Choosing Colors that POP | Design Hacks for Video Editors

I started my career as an editor and I found it very difficult to design things because I had no design background. And if that sounds like you, I'm gonna help you out right now. And make sure you are subscribed to this channel because this is just one tip in a 3-video series we're gonna be releasing. And we're gonna start with what I think is one of the most common issues non-designers face when they're trying to design stuff.
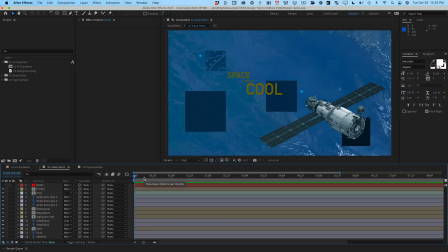So here's a pretty simple example in After Effects. We have a background, we have some type, we have the ISS, and we have some design elements that are just kind of there to add flavor to it. This is a pretty typical setup for any kind of full screen graphic that you might be asked to throw together by a client while you're editing something.
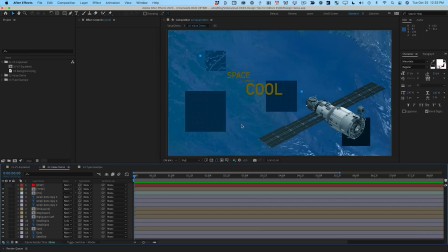And looking at it, it's clear that something just isn't quite working. It's like my eye doesn't know where to go or something.
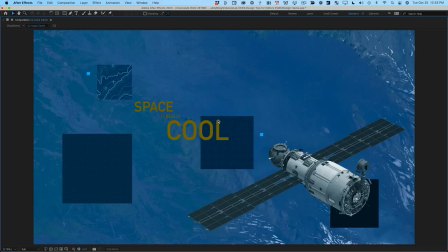There's actually a decent composition going on here. There's some lines kind of drawing your eye into the type, which is clearly the thing you're supposed to read. But something about it just kind of sucks. And when you don't have a design background, a lot of times you don't have the vocabulary to explain what it is that you don't like.
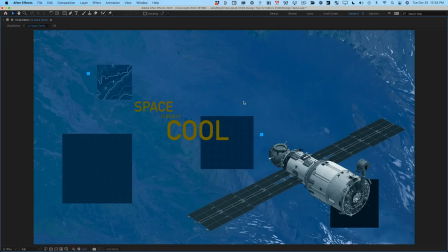Well, I'm going to tell you. The primary issue with this design is something called value structure.
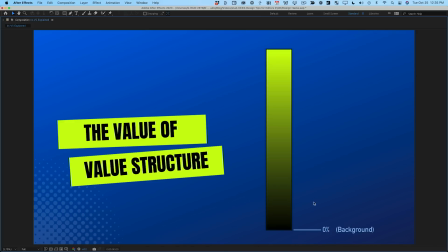Now, what is value structure? This is just a simple After Effects comp I set up to demonstrate. So what you have here is a vertical bar that starts with this green-yellow color set to 0% brightness at the bottom. And as we get closer to the top, it approaches 100%. And when I'm saying 100%, I'm saying 100% of the brightness value of that color.
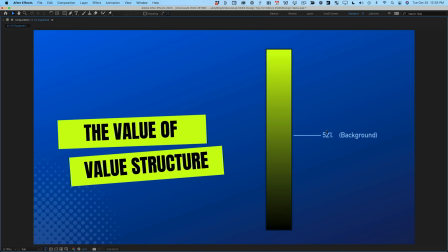And as I move it around, you'll see that, here's about 50% brightness, here's about 75% brightness, 25, and back down to 0. Every color that you can pick on a computer has a brightness value associated with it. And it's really useful to know what that is for reasons that will become clearer.
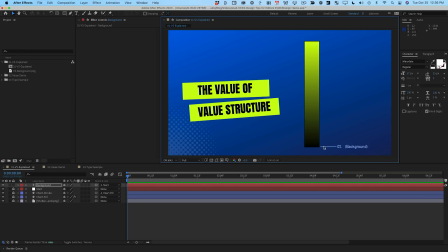So anytime you're designing, you are choosing brightness values for your colors that are either intentionally or unintentionally drawing your viewer's eye to it. So let's move this background layer up to, I don't know, somewhere in the 20s, and I'm gonna duplicate it, and I'm gonna move the duplicate up somewhere, and let's rename this.
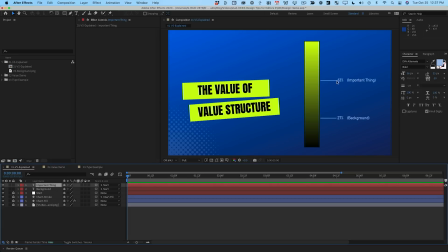Let's call this important thing. Now, I know there isn't actually a design on screen, but just imagine that you have a brightness value for the important thing of 63%, and the background's brightness value is 27%. The distance between these two values dictates the amount of contrast that you will have in that part of the design. And here's the thing,
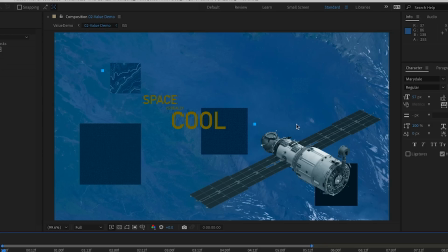our eyes are drawn to contrast. And so when you look at a design like this, where is the area of highest contrast? Well, it's actually right here, kind of in the corner of the design. It's not right here where the type is.
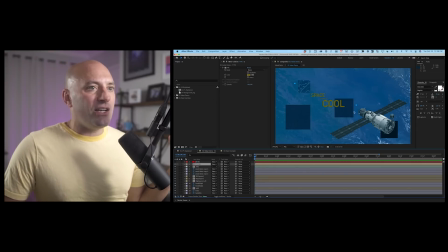On top of that, you've got areas of contrast kind of over here and here and here that are really unimportant.
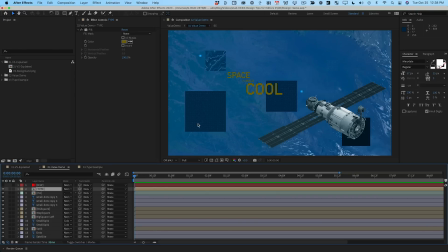This is just sort of like extra spice to add a little bit more interest to the design, but they're not important at all. And this becomes even more clear if we turn on this black and white adjustment layer that I've added.
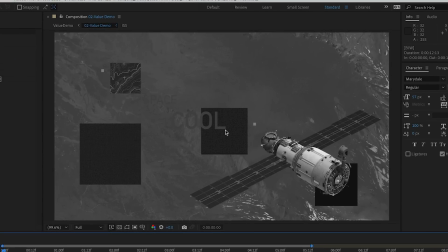It's just an adjustment layer with the black and white effect. And when I turn it on, it becomes crystal clear what's going on here. This is actually a trick I use all the time. I'll use a black and white adjustment layer or a hue and saturation with all of the saturation pulled out, because sometimes when there's actual hue and color on screen, it can kind of fool you and you can see more contrast than is actually there. And color theory gets a little bit more complicated than I'm making it out to be right now, but if you can nail the concept of brightness value and you can get the structure of those values correct,
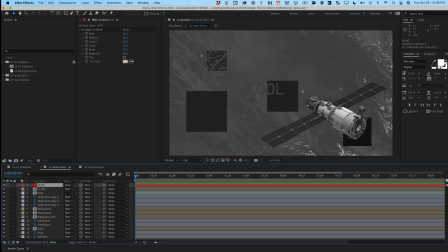value structure, your designs will instantly be improved. So here's actually like a mathematical way to check this.
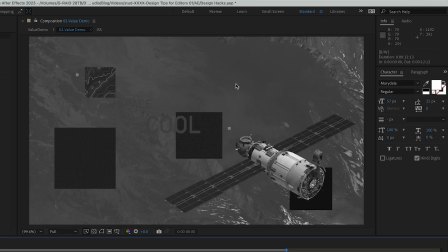You can see up here, I've got my info panel, and by default, if I hover over any pixel, it will show me the red, green, and blue value of that pixel. Now, because I have this black and white adjustment layer turned on, the red and blue and green pixels all have the exact same value because all we're seeing is the brightness. So I can use the R, G, or B value as sort of a proxy for brightness, but there's actually a better way to look at this.
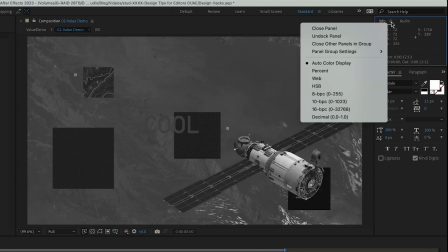If you click on this little hamburger icon here on the info panel, you can change the color display to HSB. HSB stands for hue, saturation, and brightness. And B, that third one, that's really the thing we're concerned with here.
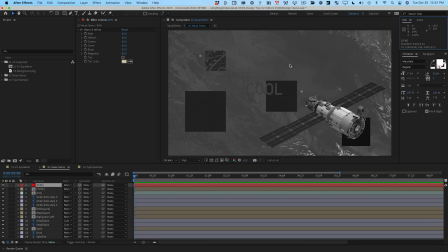Brightness is just another term for value. And so now if I hover over these background pixels, you can see that the brightness is about 31%.